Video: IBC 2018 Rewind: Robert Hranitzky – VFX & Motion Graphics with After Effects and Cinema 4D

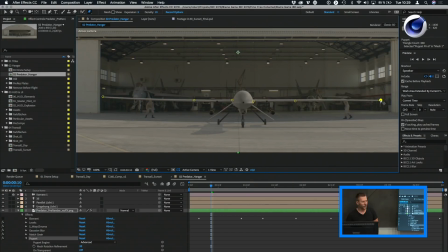And what this allows me is to control and to morph the plane so I can make it wave, or I can just subtly get the wings down a little bit on the left and on the right side, just to make sure it's right there.
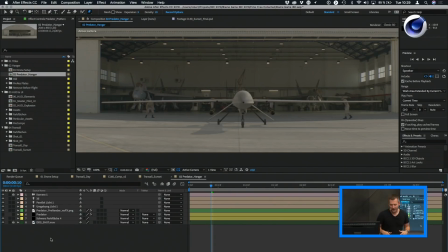And if you look at it like this, you can see it's way more realistic. Just adding some weight and believability to the shot.
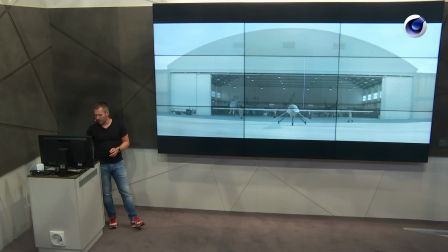But there's a few more things that needed to be done. So if you look at the shot, you will see that it seems very static.
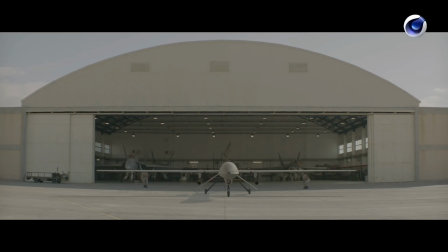If you see that on the big screen, obviously it's not there for too long, but still you realize there's nothing happening apart from these guys just checking the plane. So I remember that I'm pretty much into planes and helicopters, so I know that they have like those red
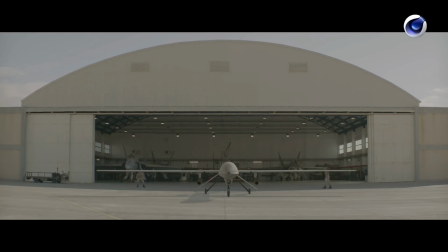remove before flight things that you also have as a keychain holder or keylace holder. So I called up a friend of mine that works at a helicopter company and asked him like, hey,
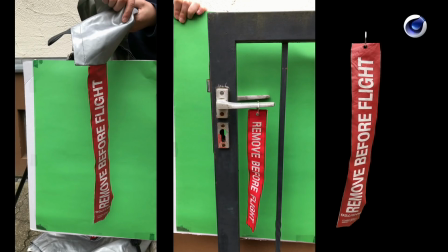do those helicopters have these things as well? And he said, yeah, we have that on the blade tips of the rotors, you know, and it's like a protection bag when you put the helicopter away. I don't know what, like the silver foil. So he gave me one of those bags.
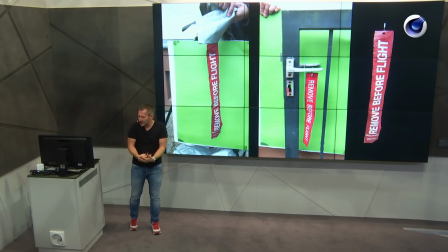It's like 5 meters long, so I rolled it up. went back to the studio, into our special green screen studio, as you can see. You know, it's in our backyard. It's like super high end. So we're holding up this. A friend of mine was holding the bag. I was holding just my iPhone in portrait mode, just to capture a lot of pixels. Okay, so if you don't, you know, it makes sense, you know, to capture it in so you have a lot of, I mean, way too many pixels than I needed. I filmed it in 4K, but it was not moving because there was literally no wind. So I said, I think to Daniel, like, come on, you have to like, you have to blow this thing so it's kind of like flapping in the wind. And then keyed it out really quickly. And then you just distribute it along the Predator drone, and then you add some grading to that, and it's done.
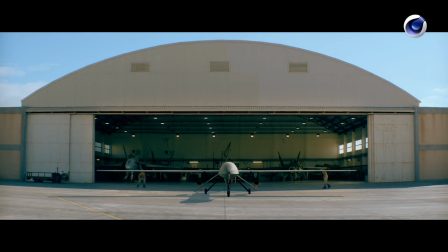You know, so just those little things. Why do that, for example, in 3D and animate and do simulations and render? I don't know. It's like took me like a couple of minutes to really just film that, and off you go. And if you look closely, you'll also see that that thing here is also moving.
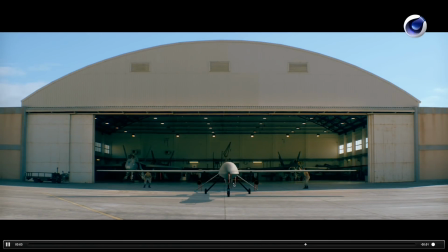Just a little detail that adds this extra special touch to that. So yeah, this is how the drone was created. And let's talk about UI graphics. The UI graphics for this had to be, again, also believable and based on reality.
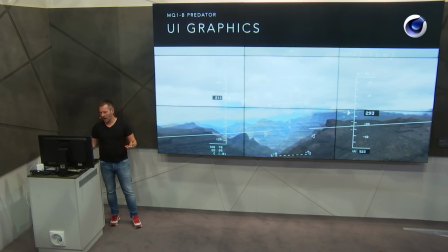And how do I find out how this graphics look like?
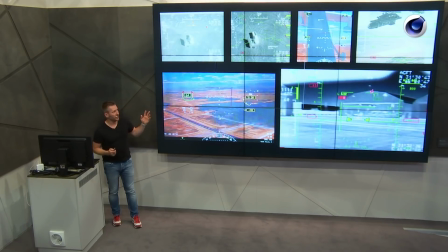Well, again, I did a lot of research online, raised a lot of red flags again.
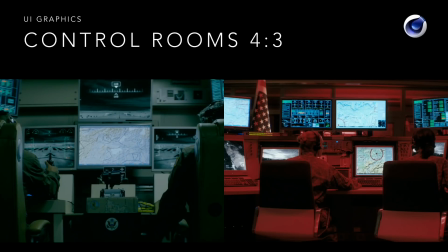So 2 vans are following me now. So this guy's, what the hell is this guy doing? Yeah, I'm just working for a movie. So finding out how these interfaces look like, I discovered that these are the movie sets. This is the pilot room, and this is the Air Force control base thing.
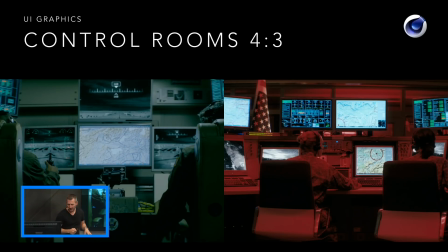And they're all 4x3, so they were all green screened, and all the interfaces had to be added in.
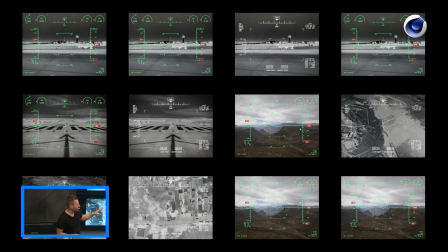So I started creating and building these in After Effects, and there was a lot of flying footage from a quadrocopter that was sent to me. So I had a lot of aerial clips that I could integrate for the flying period. But looking at the film,
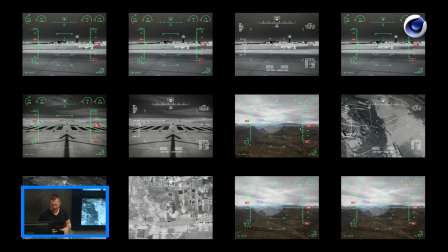and this is like a super crucial film scene that actually has an important narrative about a drone strike that's going to trigger a lot of other bad things, and it's just a terrible topic.
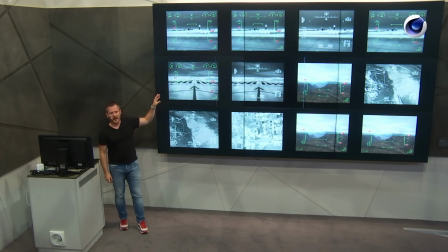But I knew that when they want to make the drone ready, I had to have a shot that is more on the ground. Okay, so you need to see a runway, an airport, and I didn't have that.
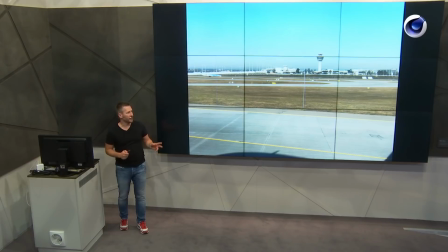And it happened that just like a week later, I was traveling, and I quickly looked out of the window on the plane, and I realized that, took a quick photo,
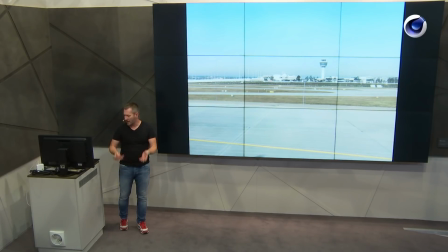photoshopped it, raised the ground so it looks like it's
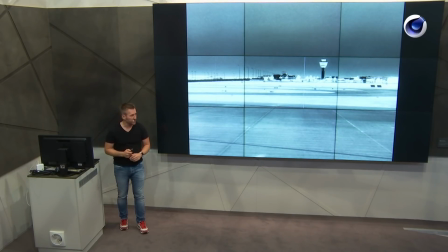more lower to the ground, added some effects, blurs, grains, inverted it to create this night vision thermo look,
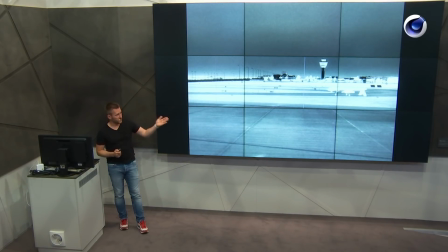added a vignette, added a CG drone, another one on the runway, and the UI.
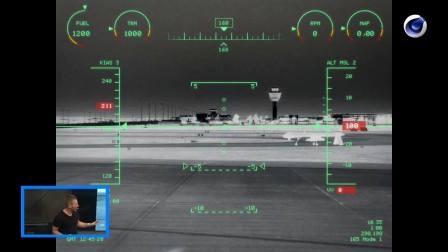And of course, I also animated the drone just slightly, so it's just moving a little bit. You might think, why go the extra mile just to animate that for a few frames? And also you can see the grain is moving, the time is actually ticking.
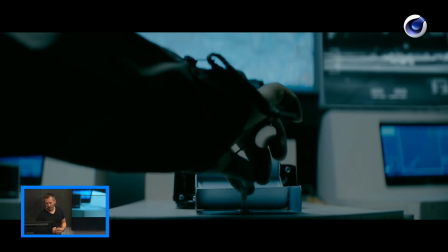And it's those details, if you look at the breakdown, that just make it more believable, because there's something moving. It's a static shot again, but just having this little extra makes it look like, okay, there's like an airport and there's things going on, and sells the shot. But there's also full screen UI. And Daniel was teasing me, and I know he's maybe watching, I don't know. But it's 4x3, and all of a sudden you have something like this.
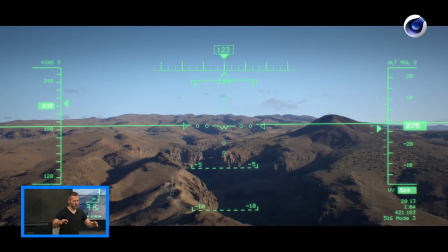And I know, consistency-wise, why would you have a widescreen? You don't have that in reality.
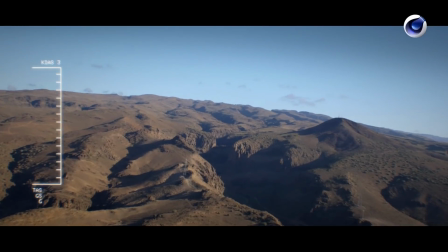But then again, it's a movie. It's about telling a story.
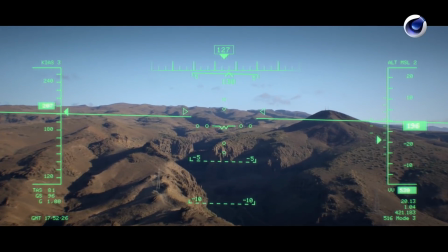So it would look really weird if you have this super wide aspect ratio, and then you have something that's maybe only like a little square in the middle.
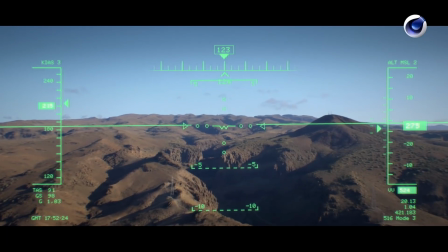So I extended the UI for the full screen shots that you can see.
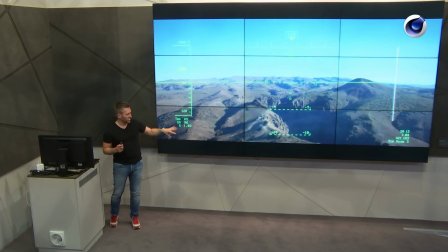And it was also challenging because the original plate, the original footage was with a quadrocopter that's just flying straight. Okay, it's just flying straight, but there was no dynamic flying motion. So I wanted to add that.
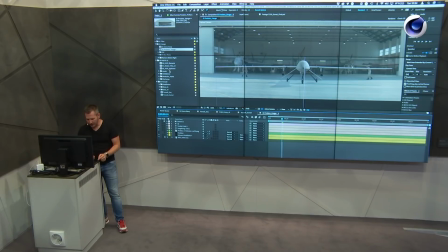So let me show you how this was done. In fact, I'll also explain a little bit about how the UI in general was created. So I used shape layers. Who knows shape layers in After Effects? Jonas knows it, okay. Everyone else is probably using Illustrator and just dumping Illustrator in and importing that. And well, you can also create shape layers out of Illustrator files, which is great.
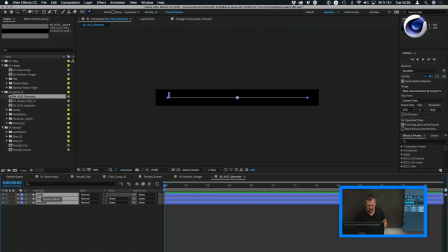But you can also work in After Effects almost as you would in Illustrator. You can have vectors, vector shapes that you can work with. And the fantastic thing about shape layers is that you can use different effects like repeaters, for example.
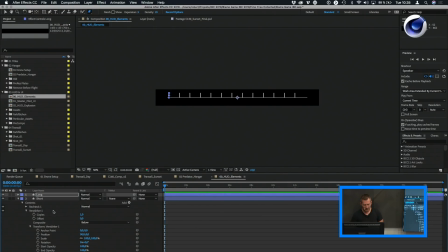It's almost like a MoGraph module. So you can repeat those lines You can also add, I don't know, let's say 30 copies for this one. And everything is scalable. It's all vector-based. So why is it also great?
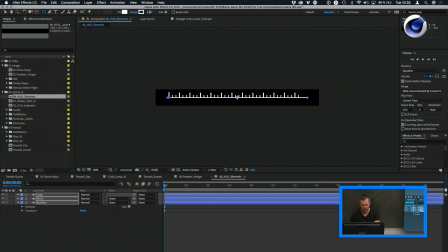Because, for example, if the client comes in and says, yeah, I want to have those lines thicker, you can do that just with a click of a button. So you're very flexible at how you build those things. So the entire UI interface was built using shape layers.
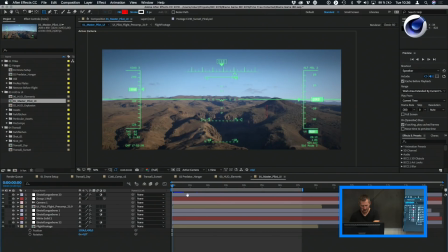So this is how it looks like. And let me just play that back a little bit. And you will see it's kind of like not lined up. So why is that? Well, let me explain what I have here. So this is the master comp. And in the master comp, I have my UI, which is this comp here.
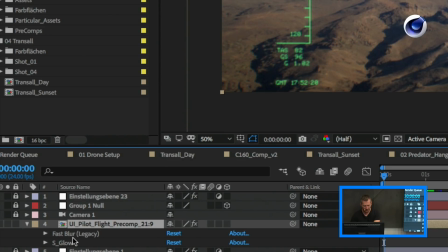And to this UI, I added a fast blur and a sapphire glow, just to make it look more realistic.
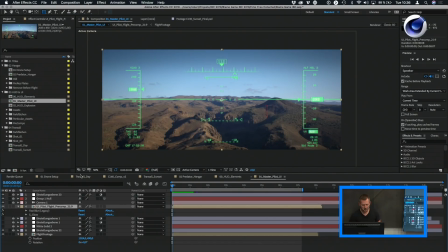But if I would have had the background integrated with that, it will also glow. I don't want that. I just want to have the UI glowing. So obviously, the flight footage is separate.
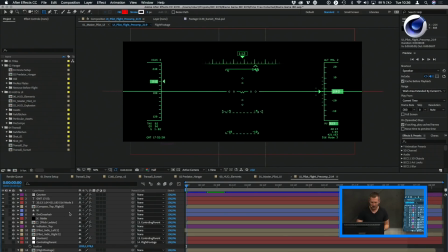So let's go in and check out the actual pre-comp of the UI. And let me show you how this thing moves and how it behaves. Well, you have a few things. A kind gentleman yesterday explained to me after my demo, because I said I didn't know what all these things mean.
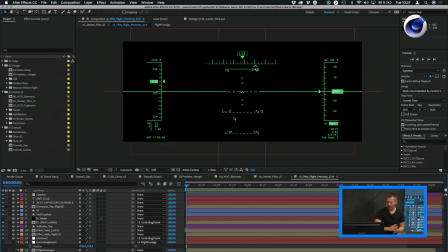I know what this means is like the angle, the pitch ladder, and this is the compass. But he explained to me that this is the flight speed and this is the altitude. So I learned something. And I asked him, like, so does it look believable? And he was like, yeah, it's pretty believable.
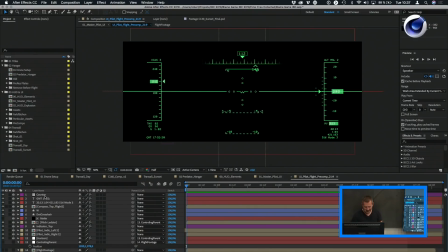So it was like, yes. So he's into planes and I don't know what. But so that was fine. So how does this work?